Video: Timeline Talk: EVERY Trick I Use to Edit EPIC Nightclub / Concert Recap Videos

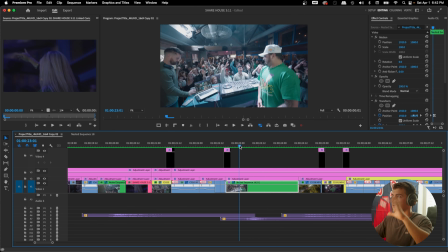We also don't want to keep the repetition up too much. I love having a shot like this to break things up and show what it was really like to be at this event and venue.
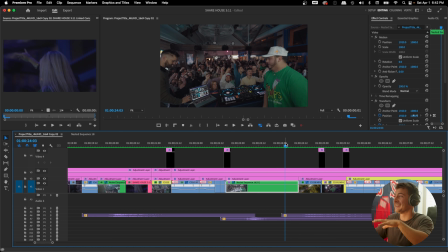Granted, this is a great clip. It wasn't like this the entire night, but that's what we're trying to sell. Normally, I call this like a live action raw clip, and I'll sometimes include the audio as well. It just didn't work for this edit, so I just did it this way instead.
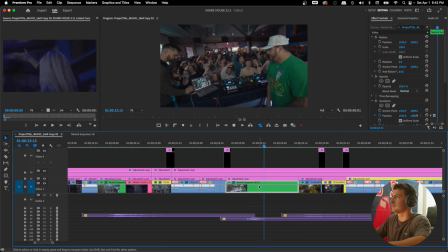And because we don't have the raw audio, I decided to spice it up with a little speed ramp, slow down, back up, ooh, and I add a little transform. So as you can see at one point, we scale in, I add a bass hit along with the scale in to really sell the effect.
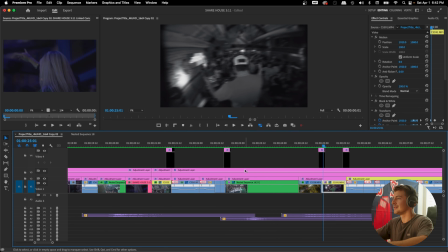Whew. All right, let's hear it one more time without me making the sound effect. Right there, I messed around with scaling it back out to the original size. It just didn't work for some reason, so I only did the scale in. And you would never notice otherwise, so it worked here.
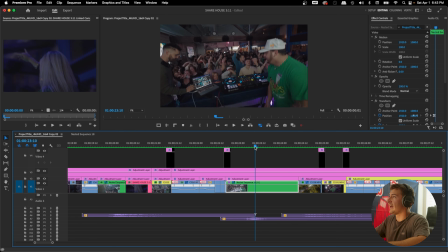But I know a lot of people are gonna ask how I did the scale in. I basically use the transform tool, and I'll use the transform tool a lot because I know you can scale in with the motion properties, but when you use the transform tool, you can do this little thing right here, and this is gonna create motion blur.
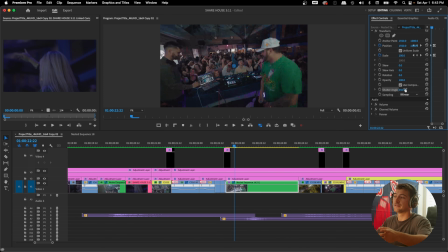And motion blur you usually can't achieve inside of Premiere Pro, only After Effects like we did for that quick zoom in where each clip was 3 seconds long. Quick, simple, but you see that right here. If I turn off the transform tools, you just don't get the motion blur. Granted, we're not zooming in anymore, but if it wouldn't work, trust me. It's just not the same.
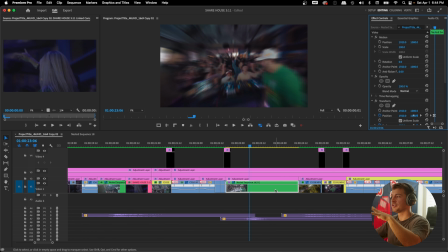The zoom in also makes the clip a lot more dynamic, so we're not just looking at one long clip.
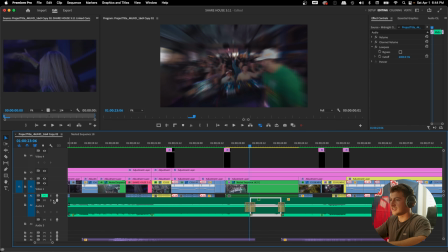But what I also do that I like right here is you can see this is the actual song. If we mute everything else, we just hear this.
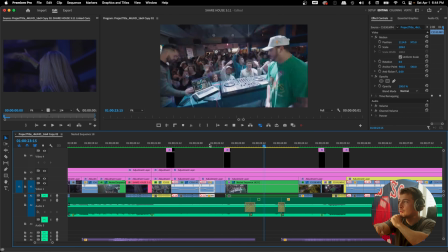Ah, you heard that, right? Then we pull it right back in.
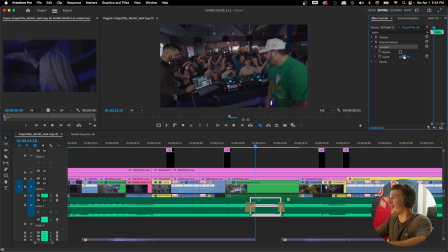You know what I did? I added a little low pass filter. But you know what we paired that with? With the zoom. Once we zoom in, whoo. Yeah, I mean, that just hits so good. And for the low pass filter, I just love incorporating it into my edits wherever I can. I just think it's such a great effect. Doesn't make the song so boring and one-dimensional. Effects, low pass, you drag it on, you mess around with it.
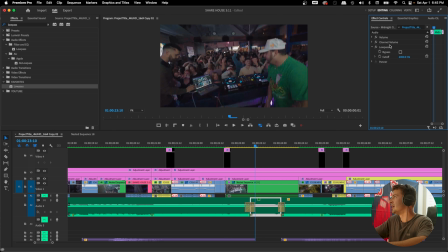Now I got 2, we don't need to, gonna delete that one. I set this low pass to about 2000.
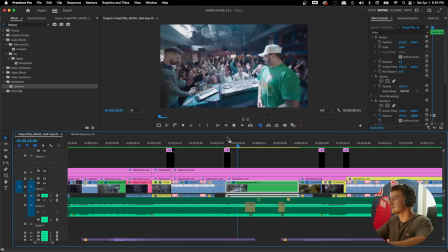Let's hear what it would sound like if I put it at 100, for example. Yeah, that ain't it, chief.
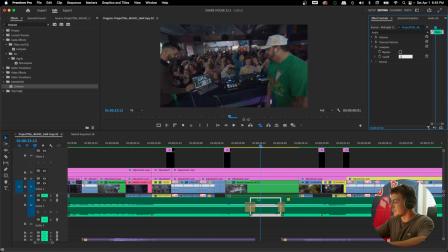You just mess around with it, do what feels right. We put it to 200, let's put it back to 2000 in case the client wants revisions.
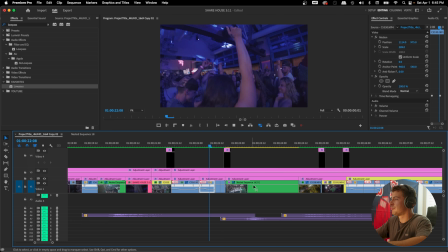And yeah, we paired this up with the whoosh, the zoom,
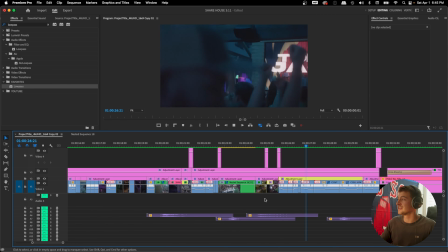and then the rest of the video is honestly just building on concepts that I already touched on in the rest of this video.
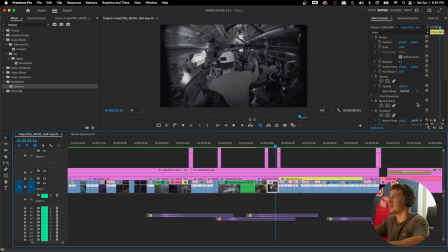This right here, same thing with the transform tool. We zoom in, we zoom out. I could have done without that. Again, I just thought it made the shot feel more dynamic. This would be the shot without that.
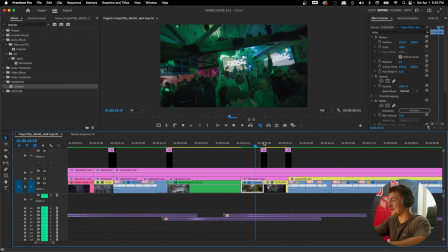I think it looks great too. Granted, I also added camera shake, as we can see here. If we don't do the camera shake either, let's see what that would look like.
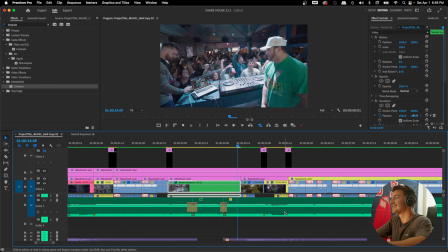Yeah, I mean, it's good because the song has that little like thing there too, which I also knew because we're editing to the beat, and I thought it was a great opportunity to just throw in a quick clip right there. I mean, this looks good too.
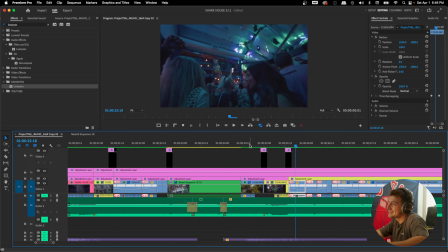But how much better does it look with the camera shake and the transform tools? Let's check that out.
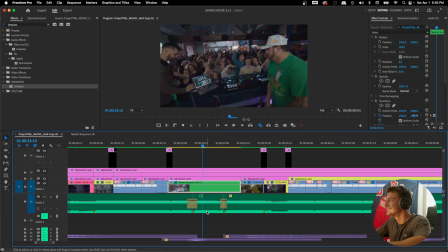Woo! Yeah, we like that. We like that. That's nice. I love doing this too. We saw a super static clip right there.
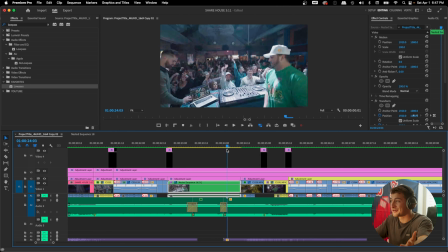And in order to break it up and grab attention again, we do a little spinning, which is so weird because normally I wouldn't do a spinning shot without another spinning shot, or if you do like a really quick zoom in,
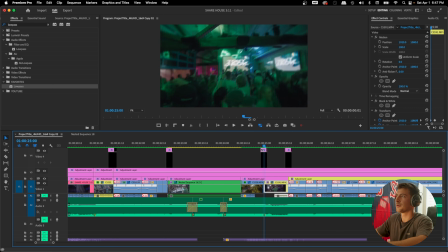and I didn't have that shot. As we can see right here, the shot's pretty static, so I think that's why I did the zoom in here, because it feels like we're like, so the next clip should also, if you know what I'm saying. If you're a video editor, you know what I'm saying, right?